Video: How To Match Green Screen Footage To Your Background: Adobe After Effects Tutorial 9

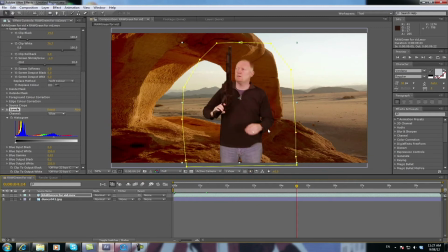You've still got a bit of an edge around here, which we can have a look at in a minute, but you could almost get away with that if you clicked off that. You could almost say that's probably enough. And in this case, it probably would be enough. But as you can see here, you've got a lot of shadow here and a lot of light on the right-hand side. So the light's actually coming from this side.
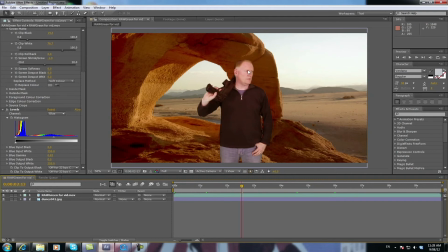And since I didn't film it that way, ideally you would film your actor lit from to match the background lighting so you can match it in later. But when you can't do that kind of thing, when it's a quick shot like this, you can pretty much get away with adding a virtual light. So what you want to do is you want to click on your green screen footage,
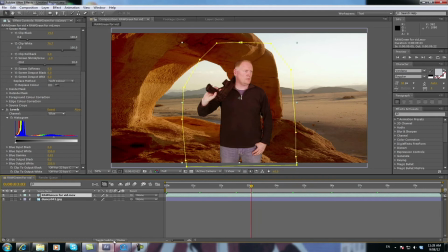and you want to click on the toggle modes down here if your 3D square isn't showing up, that 3D block there, make your layer a 3D layer. Once it's 3D, you can actually shine light on it.
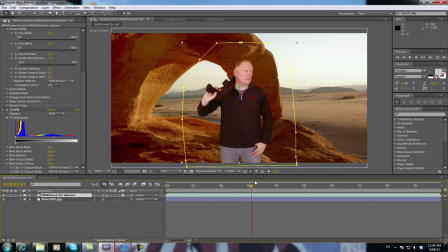I've got the wrong jumper on for this, obviously, that's why it's all speckly. It's probably not the best key, but we'll live with that for now. Okay, so now you've got this, this three-dimensional layer now, just your green screen footage is three-dimensional.
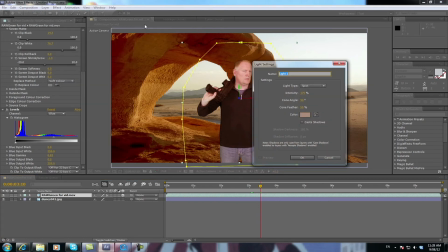So you go layer, new, light. We're gonna go spot on this one, and the color will pick in a minute.
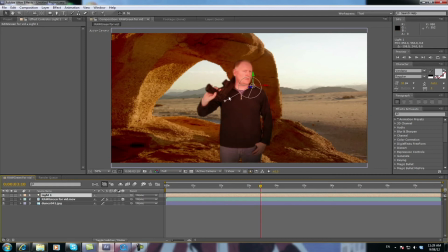Okay, now this is your direction of where your light goes, and these are how far away you actually have your light. Since it's sunlight, you want to put it up roughly direction of where that light's coming from, which is up here somewhere.
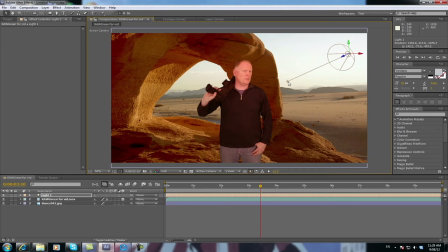And you want to make it so some of you is in shadow and some of you isn't in shadow. So it looks like when you turn to the
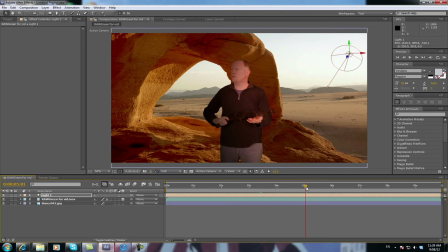into the sort of cave area, it's shadow, and when you turn back out, it's sun. Now technically this isn't correct because the sun's coming from behind, sort of, but for this shot you probably get away with it.
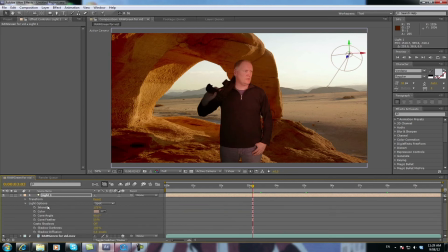Now you can go down here to your light, and you can go to your light options. Now the color, you can actually pick the color of your light, which is really cool. So if you actually picked an area in the cave, you go very orange. But that's the correct light technically. You can then drop your intensity back
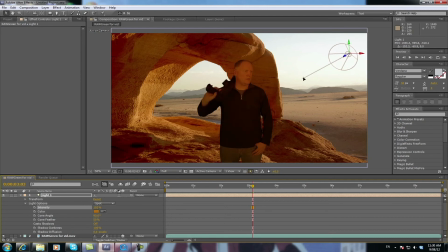to much less, and then you can move it over where you want to move it. But in this case, that light is too dark. I would actually probably go over here somewhere like this. Then you can play with your intensity up and down to get it how you want.
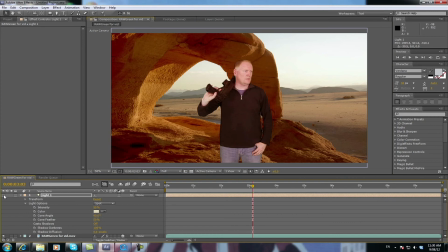If you turn that off, footage looked like that before. Okay, probably still isn't right. So we're going to turn the intensity up a bit more. About there. And now we've got, when I look to the inside of the cave, I'm slightly in shadow.
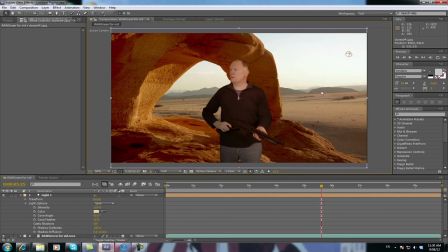Probably about there. And when I look out,
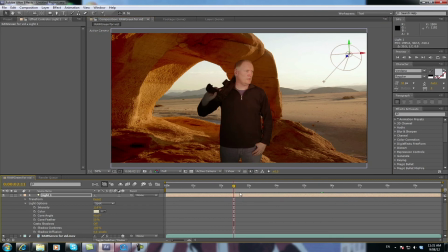I'm facing the light. That's a fairly decent match. It's not perfect. It's nowhere near perfect, actually. You can spend hours doing this sort of stuff, but this gives you an idea of where you need to be before you continue on. Now, we've still got that bit of a sharp edge around that masking. So we're going to go to Effect.
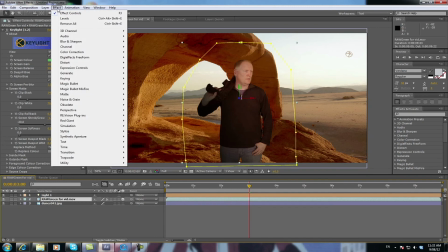Select, make sure you've selected your green screen footage layer. Go Effect, Matte, and go Simple Choker.
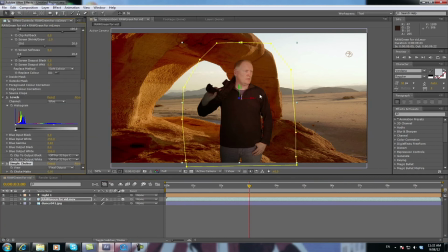Now, if we scroll that in,
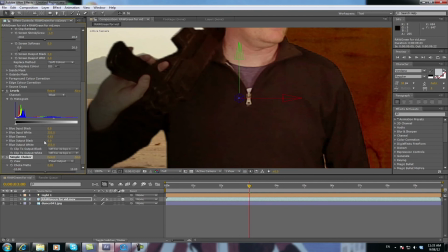you can see that edge is a little bit rough. So you can actually choke it down a little bit. Like if you choked it all the way down, you'd get that.
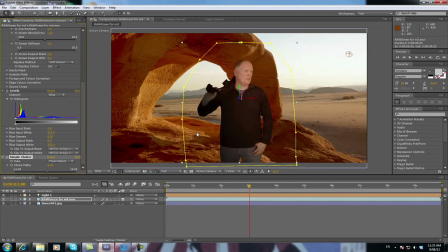If you go too much, see, it's much better now, but if I actually went too much, you would actually choke yourself down.